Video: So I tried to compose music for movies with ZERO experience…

nice nice with the suspended cymbals shut up and fly straight the transition
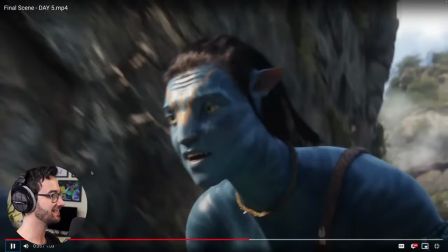so this is the hard part that's thinking how to do this so here's a really easy thing you can
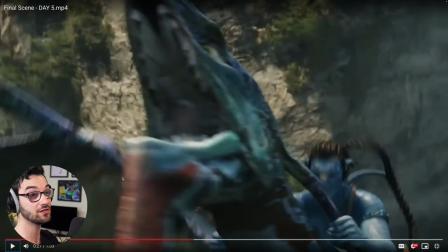you could do if you want i mean i actually think it works um i would just if you if you're open
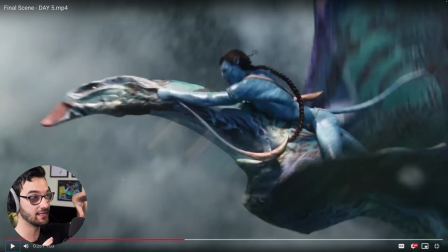to trying a tweak yeah just cut out all the melodic aspects during the transition and just use percussion to shift it like what you did okay okay because right now i can tell you're trying to glue them together yeah that's what i tried uh you know i mean uh that's what you were
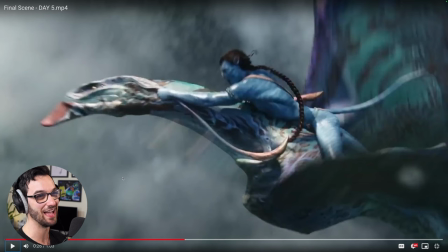saying in your video yeah yeah i know i know it's my it's my fault i misguided you no i mean maybe it depends on the scenes and i'm guessing here maybe um maybe it doesn't work for that particular scene so yeah i cut out all the melody elements and use percussions and like swells or cymbals suspended and all that stuff that's literally and all
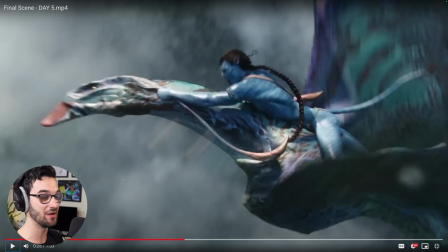yeah okay exactly here's the instruments i would use to just really push it forward for that final tremolo strings oh oh yeah yeah yeah oh that's gonna shimmer it right yeah tim roll timpani yeah um there's libraries you don't have to manually go you can but there's libraries that will just do a roll timpani roll yeah i think i have one from the museo i found yeah and then i would maybe even throw in trumpets because trumpets are going to be really piercing yes actually oh yeah okay trumpets for the last uh like
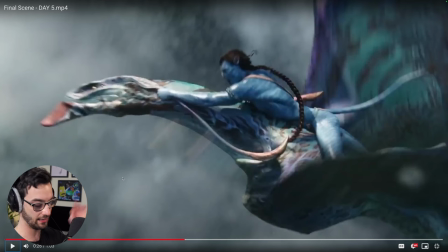for the last part sure yep just on the top end of that last chord so yeah if you're doing that chord right there yeah so like you would just use it like for one last chord or you would like slowly bring it in on the last four chords that's usually what I would
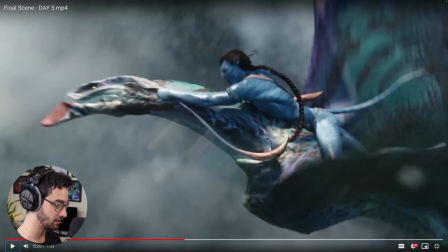do yeah yeah build up you know and if I was using modulation I would really like kind of and really push into the last one cool okay and then you have yeah boom and then just big swell with percussion and then you're into your next section yeah first of all I really like
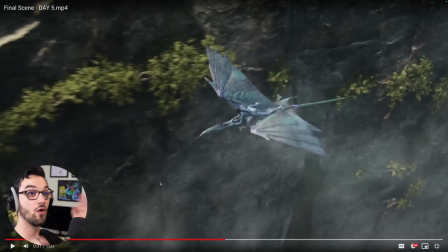what you did but so something you can do over most of this just to add a little bit of rhythm without using rhythm i would use like harp that's just arpeggiating the chords so like i was hearing oh that's
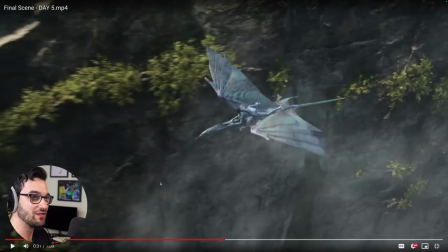beautiful so just have some sort of a like like a little top melody and even more awe and wonder and all that yeah yeah
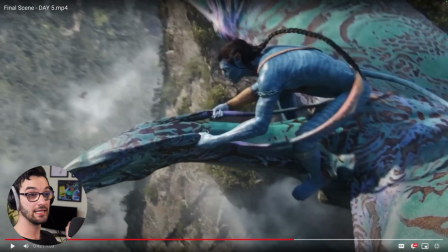so you had a really that's really cool i would lean into that more i i could see like a cello or something kind of pulling up if
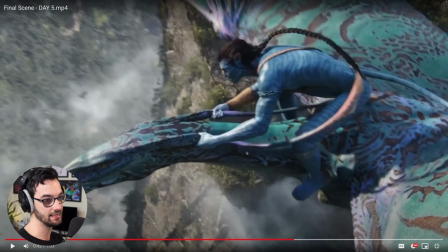you can have i think a through line like a line that rises up through those chords right as it goes through and near the end then i think it'll be really really sick okay i think i almost have all the notes down for you i know this is a lot Yeah, I think that'll be plenty. You're like, I'm good. I'm good. Please stop.
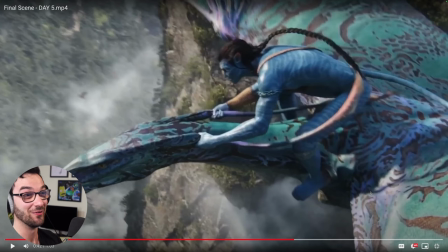I mean, I have this afternoon and like one more day to do all the notes that you were going to give me today. So I think that'll be fine. I'm not going to give you any more then. Actually, that's honestly enough. Like, that's all you need. Like, between those different things you talked about, you could just implement those in different areas. Yeah, and I think they're all going to be challenging as well, because it's all going to be tough to add a little bit, but... I got excited for you, Orly. But like I said, seriously, I'm not just saying it, like it works. So you could just decorate. Yeah. Really good job. Seriously.
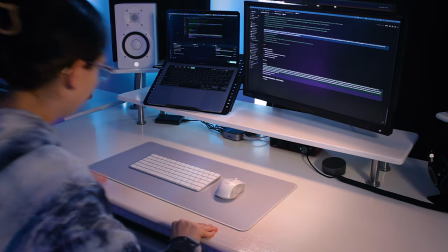After about a week, I had enough time to come back to it with fresh ears and went straight to doing the last notes from the feedback session.
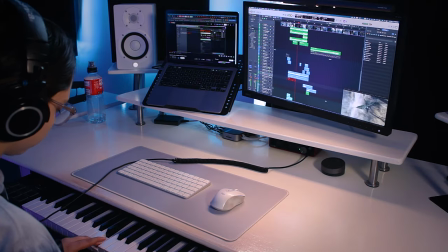Making my own drum loop was super fun. Not sure it's any good, but it was fun.